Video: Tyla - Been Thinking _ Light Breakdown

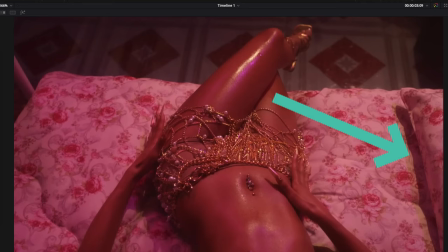And there's also like some other light source here that's also diffusing this shadow here that's coming up on the rails which becomes more evident when we go into
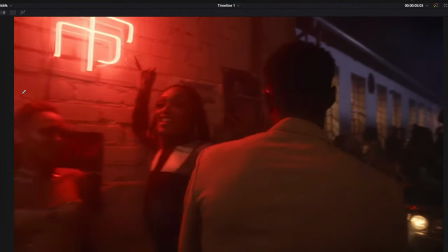this shot as this shot also is also a continuation for another interesting shot that we'll show in the future so yes if you look at
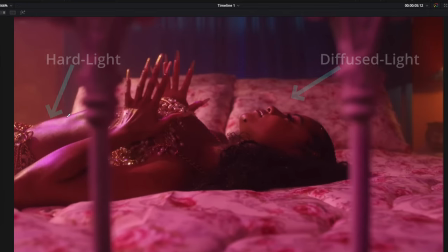this shot now you can see what I'm saying there's a soft hop metal that's going here soft on the body I mean hard on the body soft on the face you can see the oils is picking much of the highlights of the light that's coming through we can see the shadow that's coming here and also on this reel we have like foreground interest that is adding
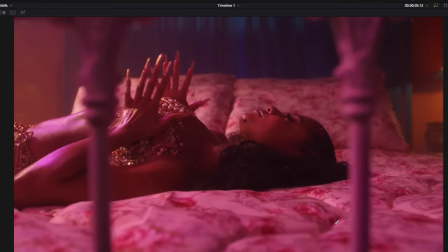dynamicness to the frame just to eliminate the whole boringness of the and we have more beauty
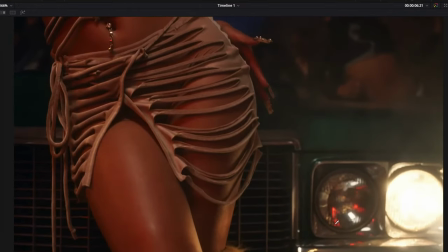shots that's just designed to show calls and sex
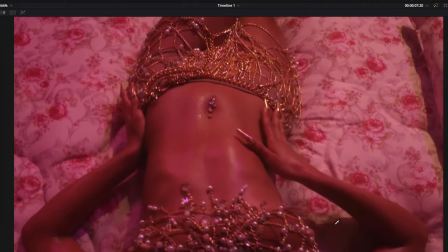appeals or beauty appeals I guess that's like the bane of most music videos that
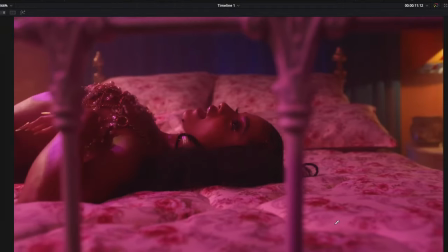continues for a bit we cut back to that same shot again we continue yes now here's an interesting shot that would look in together so if you look at
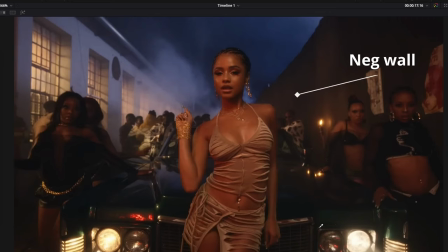this shot there's a lot of things that's happening we have this neck wall that's happening across the frame here that's creating the negative side the downside you can see on her face. Over the neck wall we have like some HMI or sky panel that is lighting this wall creating an entire wash that
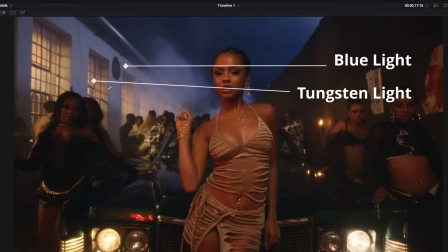creates the contrast against the cold temperature of tungsten that's coming in from in the windows with hard light creating these lines of visual interest. Why do you have leading lines that's created by this building to create like a vanishing point in terms of the framing and we have like a side key source
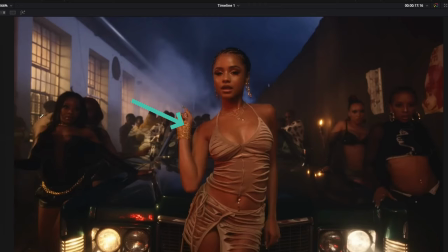that is we have like a side key source coming in from the left side of the frame that is actually becoming her key and
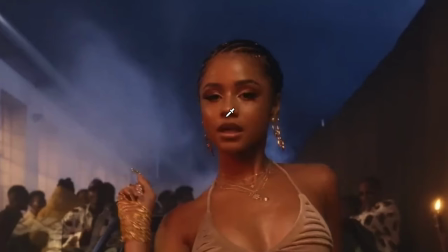also a top light that you can see um by the nose shadow and also the line that's actually coming to give um this
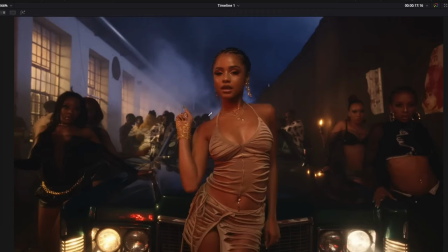definition and shape to the face you get and i think it's a lot more isolated because it's not spinning over to the ladies on the side it's just well on her and I think for the side yeah for the side so it's just merely chipping in and raising this
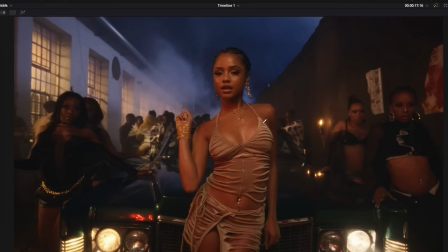side of the frame while we have like our neck that this wall is becoming our neck that's creating this contrast if we check our first color it's a lot more obvious that it's been
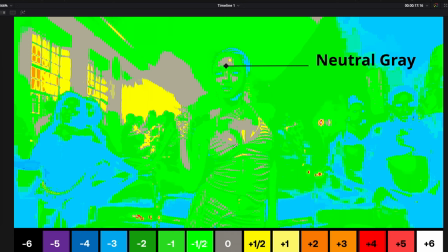lit from the top you can see all the gray and the neutral gray is coming in from the highlight to the chest while most of the downside that's coming from the neck of the wall where we have like two stops on the exposure is coming from the right side of the frame as
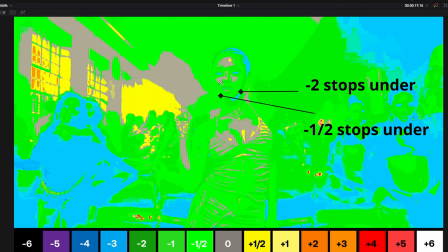opposed to this side that is just one stop over one stop underexposed compared to that so the contrast ratio here is not that much okay and middle gray is still existing on the wall wherever we have either the sky panel or the hmi that's making those levels and and the windows are actually
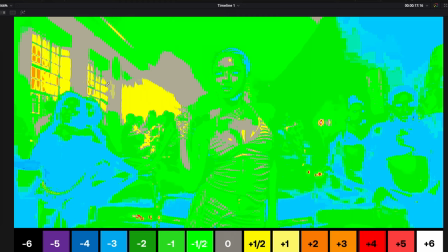one stop slash, yeah, a couple of stops, just one stop, or some points, some hotspots are two stops over-exposed, but all is just to create visual interest.
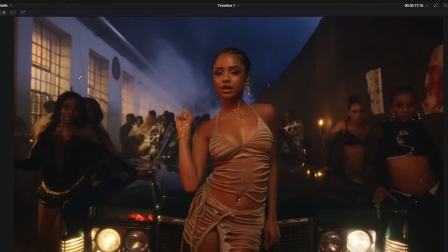So the ones that are in shot, like this one, are the ones that are two stop over-exposed, but the rest are just one stop over-exposed. So everything is just within a small contrast ratio gap of one to two stop, which is not as steep as our last week video whereby we're working with Sky, open-ended exteriors.
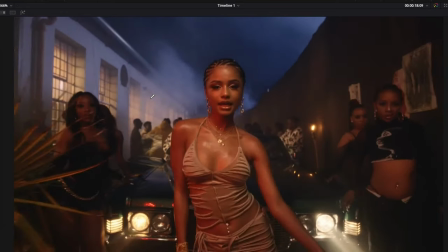Here's a lot more interiors and in this shot they're going to repeat it later in the future but with a change of costume now you can now see what I'm saying of
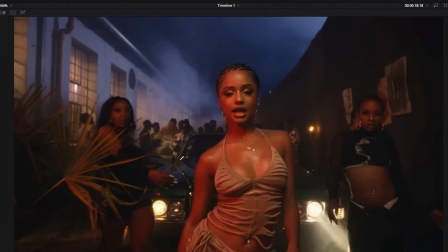a side key that's coming in because you can now see there's like a red a clearly red key that's actually adding to the tungsten feel that's actually coming in on her so just like the other shot wherever you can now see the headlights
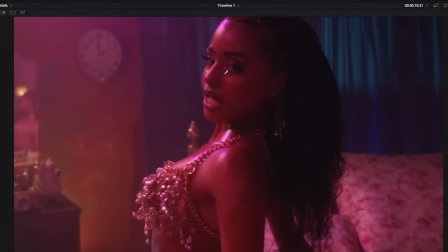not coming up more to the face here same scene more bureaus
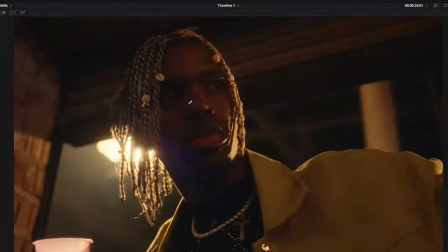same alleyway shot but i believe the same alleyway because of the walls
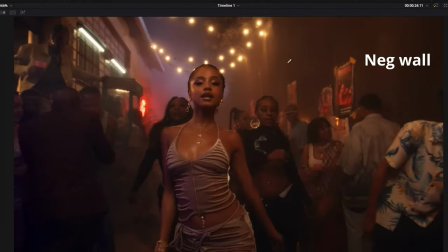but i may be wrong but you have titan tubes for interest a lot of string lights just to create visual interest some topy sauce now the cameras won't do most of the heavy work creating movement that actually makes it more
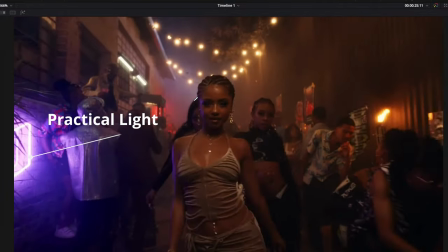appealing and all these signs that are on the side like the light signs on the left and the right are just also creating more visual interest.
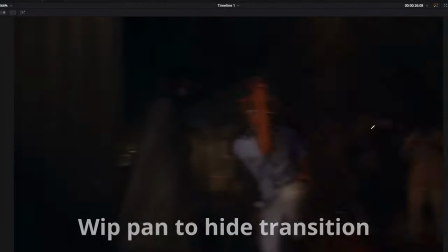If you continue now there's a whip pan by Steadicam that creates more dynamic.
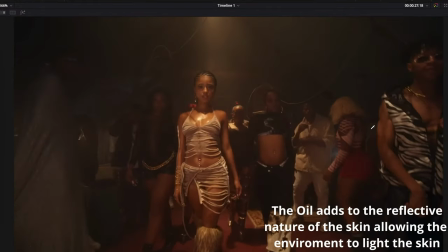Into the next thing we continue with some top lights and it's like oil skin is like the theme of the video to be able to catch most of these
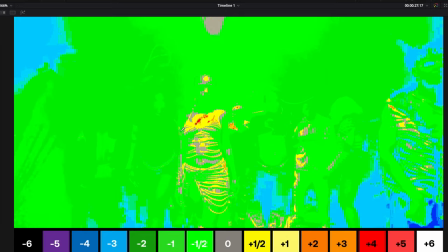highlights since most of the time they're underexposing so the shine from the oil gives us like the most interesting part they want our eyes to go to.
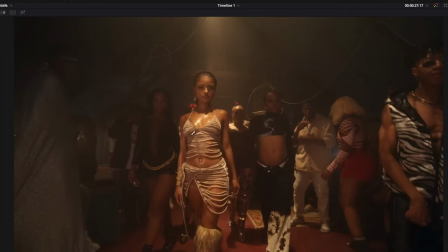Yeah so we get more of that with some DMX programming that's creating most of this pulsing effects which is the hallmark of a music video creating visual interest.
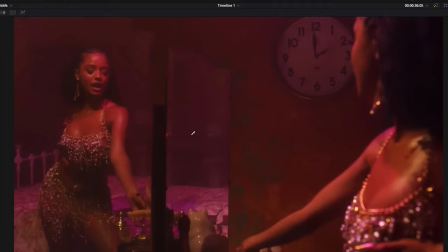It continues for a whole lot of it. As you can see it's just way more toppy.
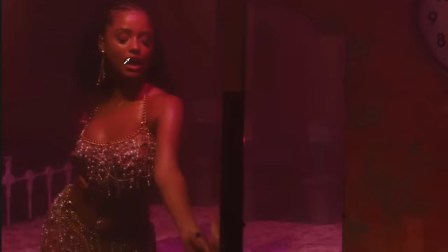You can see the shadows flare defines almost like it's more smaller sauce due to the hardness of the shadows and where it's coming from and
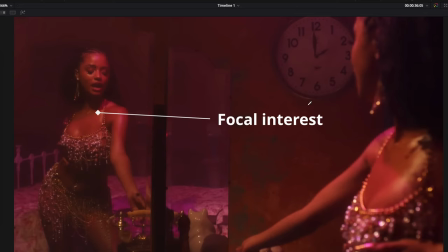the mirror creates depth because you have this in the foreground and that is like the mainframe of the shot and the rest is like lost into darkness like you can see.
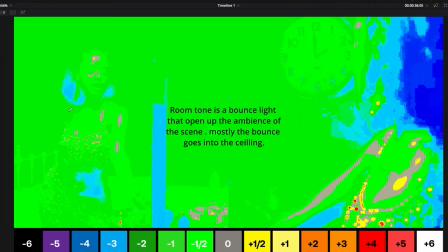Most of the shot the room tone keeps it just barely underexposed so it doesn't fall in black into the shadows and don't have noisy shadows so you have like the room tone that's actually
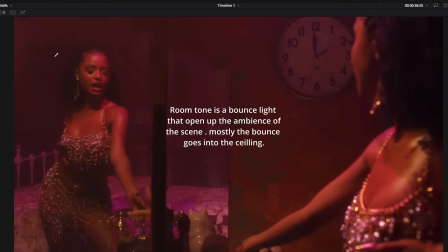keeping us two stops underexposed on the background and the key is just
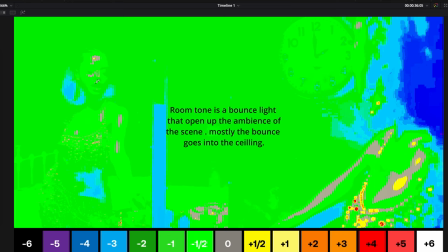one or a half stop underexposed judging
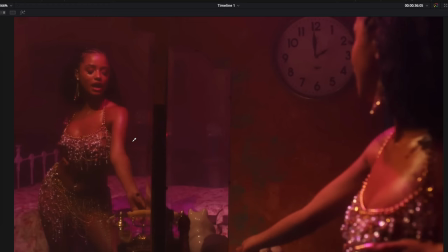by our Edm Lackmann zone. I really like Edm Lackmann zone because it really allows me to see the ratio that exists within the entire image.
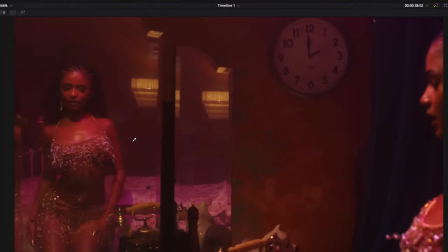Then we continue to the interest, whereby we have the choreography and the pushing in with the wide angle,
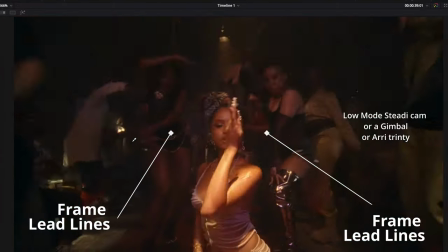where you have way more interest because it's just more interesting going through hands of people.
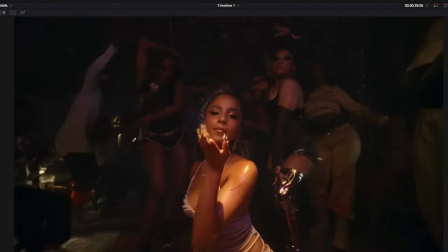So that continues for a bit. Now here's another interesting one.
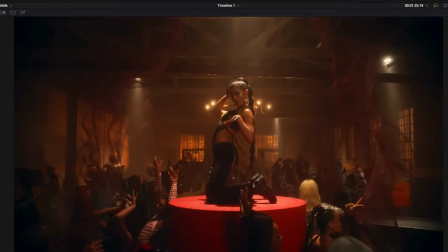So for this, we have our DMXC playing a role because you can still see the pulsing light, but there's this whole toppy sauce and a small fill that's actually raising up this side of her face you get that makes our key light because if we turn on first color you can see just
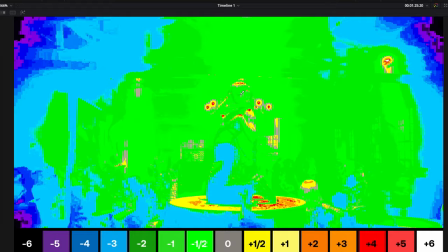barely keeping it half-stop on the exposed here and we have like the background windows that actually creating visual interest all to draw our eyes into
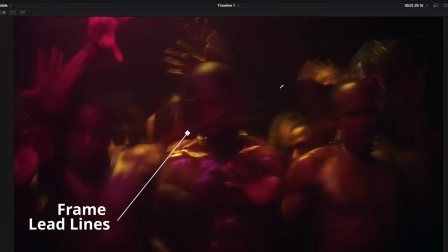this part of the frame in jet black so that's why it's a low-key video it's not like that noisy you get and we have like the
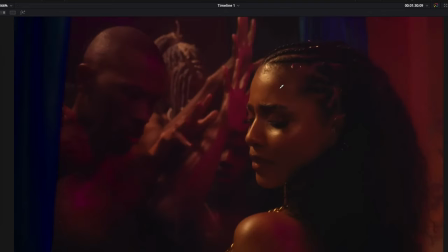main key like that's coming from the other side of the glass whereby you can see it on the forehead and you have like a neck on this side the camera stays on the shadowy side to be able to go from like dark
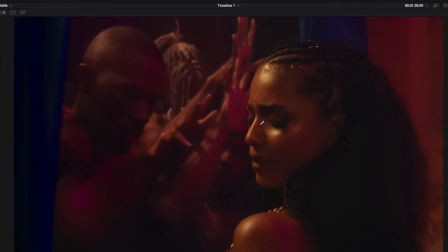to light to dark again to light to dark and just keeping on creating visual interest so the video continues we're back at the dance hall if
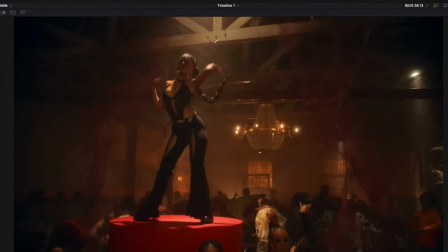we call this a dance hall we have the chandeliers for interest most of this
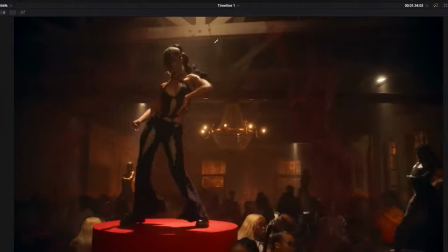frosted windows to be able to give texture to the environment why it's been lit so those are like the i like to call
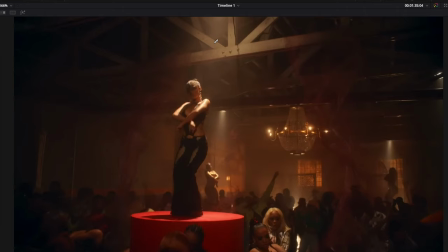them the room tones why most of the moving heads are the ones that's creating like dynamic lighting to it so there's all of that going on to be
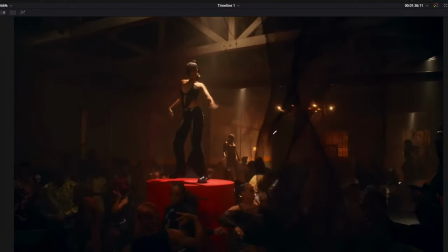able to highlight people like in the background thereby they're like more hard source and stuff but you can see just the key but for some ever reason the face is in the shade though i was thinking maybe like a follow spot or something to be able to just elevate the face but
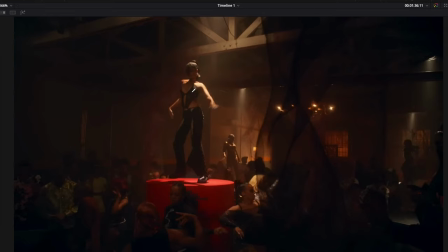all this could be depending on the architecture that the cinematographer is just facing is facing you get so you can see most of the light seems
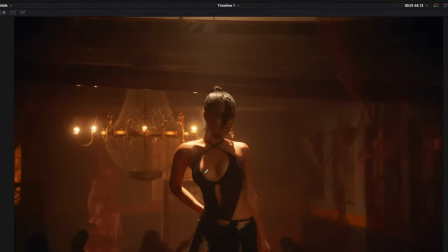to always just come below the chest and there's like the hot backlight but nothing's really
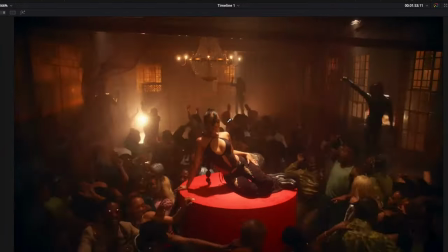accentuating the face um the camera dynamic movement and
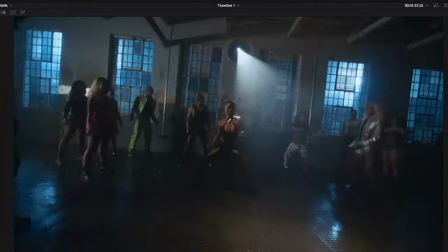that could be like a crane that then we come into the real steady cam groove whereby now we have like more visual interest of rules of the camera and